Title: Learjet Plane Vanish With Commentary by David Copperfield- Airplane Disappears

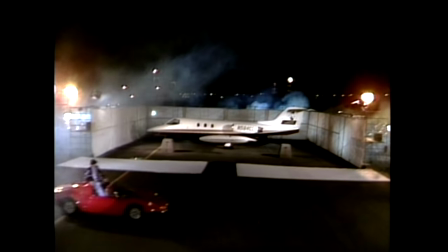(0:14)
This is the Learjet, and the Learjet vanish was the first of the very big things. This is the first thing that went beyond what had been done in the 20s and 30s with vanishing an elephant.
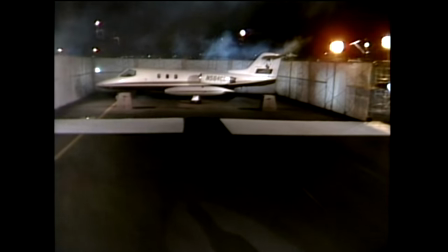(0:23)
You know, when Houdini vanished the elephant, that was the biggest thing that was ever done. This was the next thing after, you know, 50 years later.
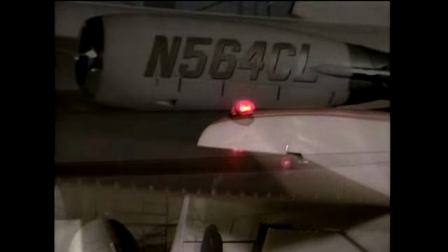(0:32)
50 years more than that. A whole bunch of years later. This is the vanishing airplane.
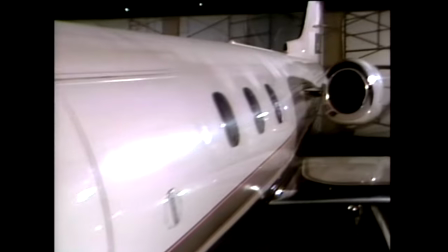(0:38)
We had scaffolding all around. people surrounding it holding hands blindfolded a big lighting
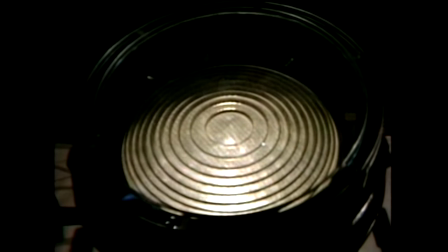(0:47)
unit with gaffers tape decoration on it we this
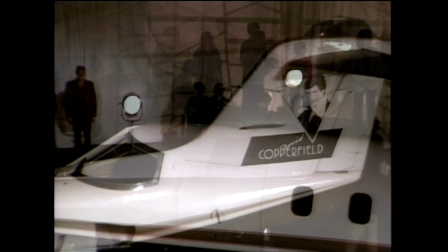(0:53)
was low budget stuff trying to to do what we could to make it work that logo on the back of the plane was
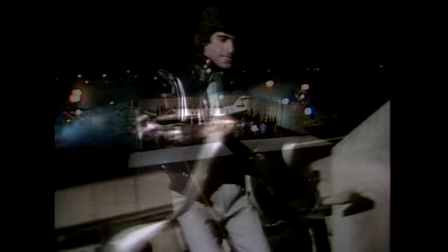(0:58)
done by Patrick Nagel the artist who does all the playboy he's not
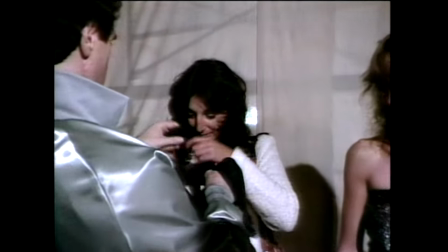(1:04)
with us anymore. He died soon after this show, but did all the art direction on this special.
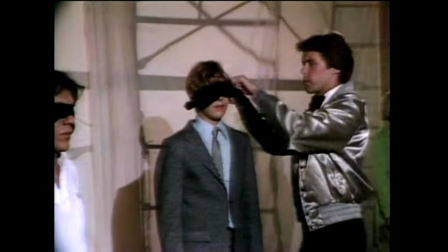(1:10)
We're very proud to have his work as part of our work at the time. People are blindfolded, and again, there's one long camera shot.
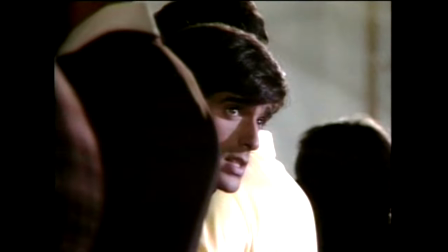(1:17)
This shot does not cut away. Well, it did, actually.
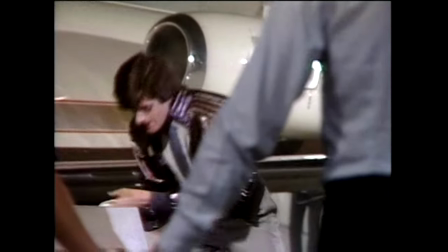(1:24)
The next shot won't cut away. I strap the plane down to these cement stanchions,
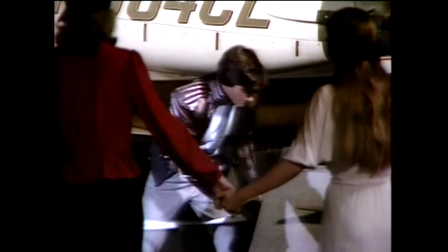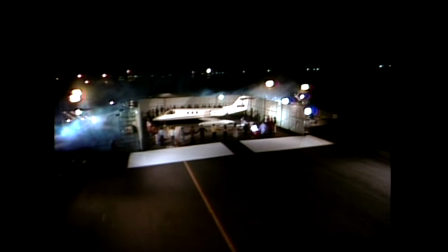(1:39)
and this is the shot that doesn't cut away. This is the long magic shot and we close it up.
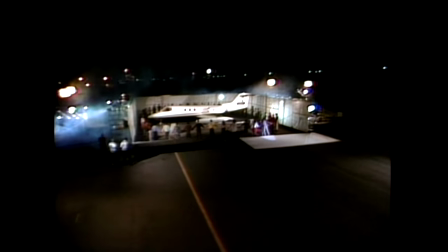(1:45)
You can see around it, lights all around the unit on the tarmac behind it and the shot continues. Again, this is a big one long crane shot.
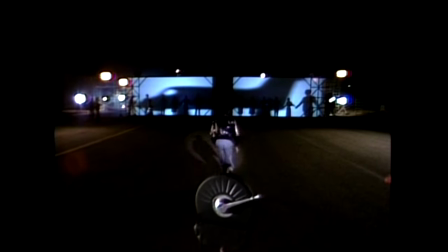(2:00)
Joe Cates, who discovered me and produced these shows, was very excited watching this and suggested this little frame at the bottom.
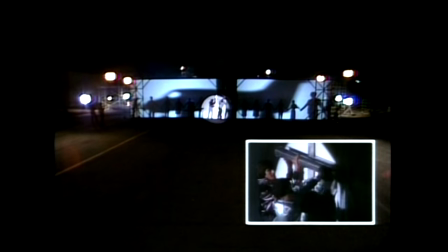(2:09)
I said, David, I loved it, I loved it, but you have to put that frame in the bottom and show what you're doing in the background.
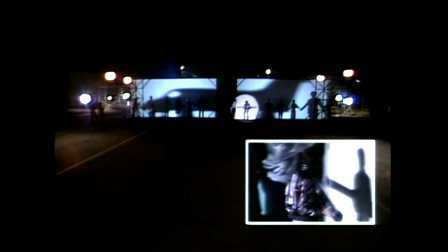(2:14)
So luckily there was an isolated camera showing me locking the doors together.
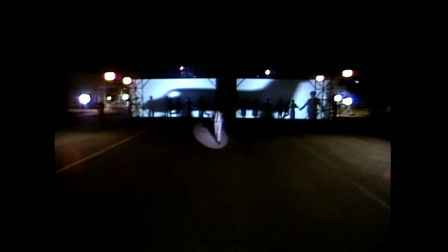(2:19)
So at the last minute, we added that little box at the bottom to fill the frame, which was Joe Cates' idea.
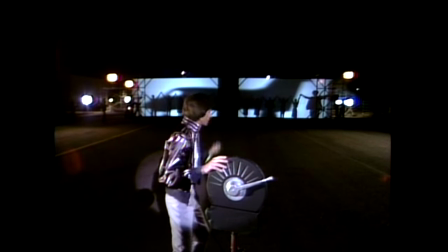(2:28)
And they raised their hands, we turned out the silhouette,
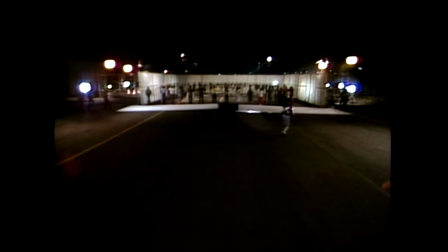(2:35)
and it's gone. This was one take, and we didn't even get a chance to rehearse this.
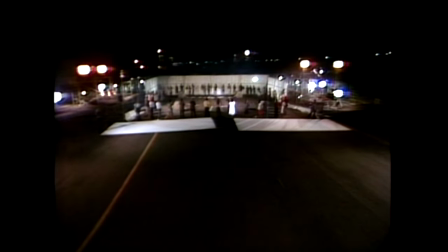(2:41)
This happened in one take. believe it or not. And you'll hear people counting in the background or counting to cube these muslin cloths,
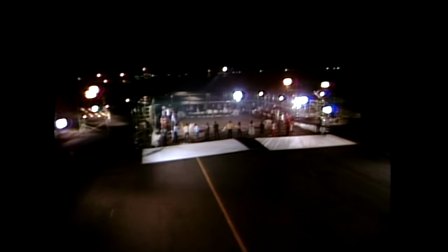(2:49)
which I stapled with my own hands with a little staple gun onto rods that were lifted up to make those back walls on the scaffolding.
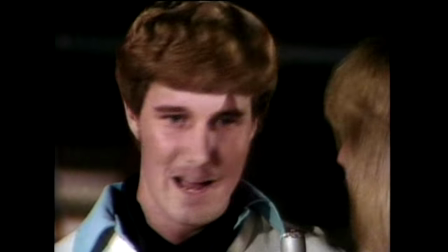(2:57)
So we all got in there and pitched in. These are real people reacting to something that was really exciting.
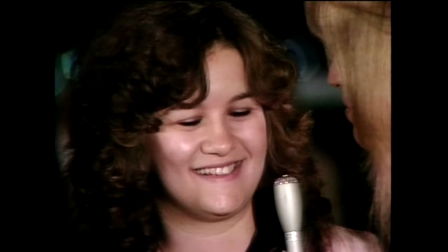(3:06) I don't know. It went. It went. How did you feel? It was thrilling. It was shocking. You had chills.
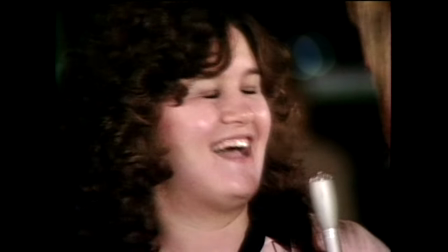(3:11) What did you think? When they dropped and you took down your blindfold and it was gone.
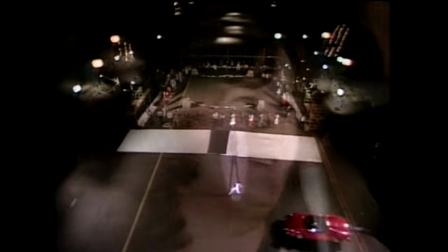(3:16) It was incredible. It was incredible.
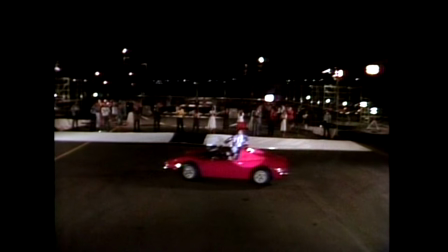Pretty cool.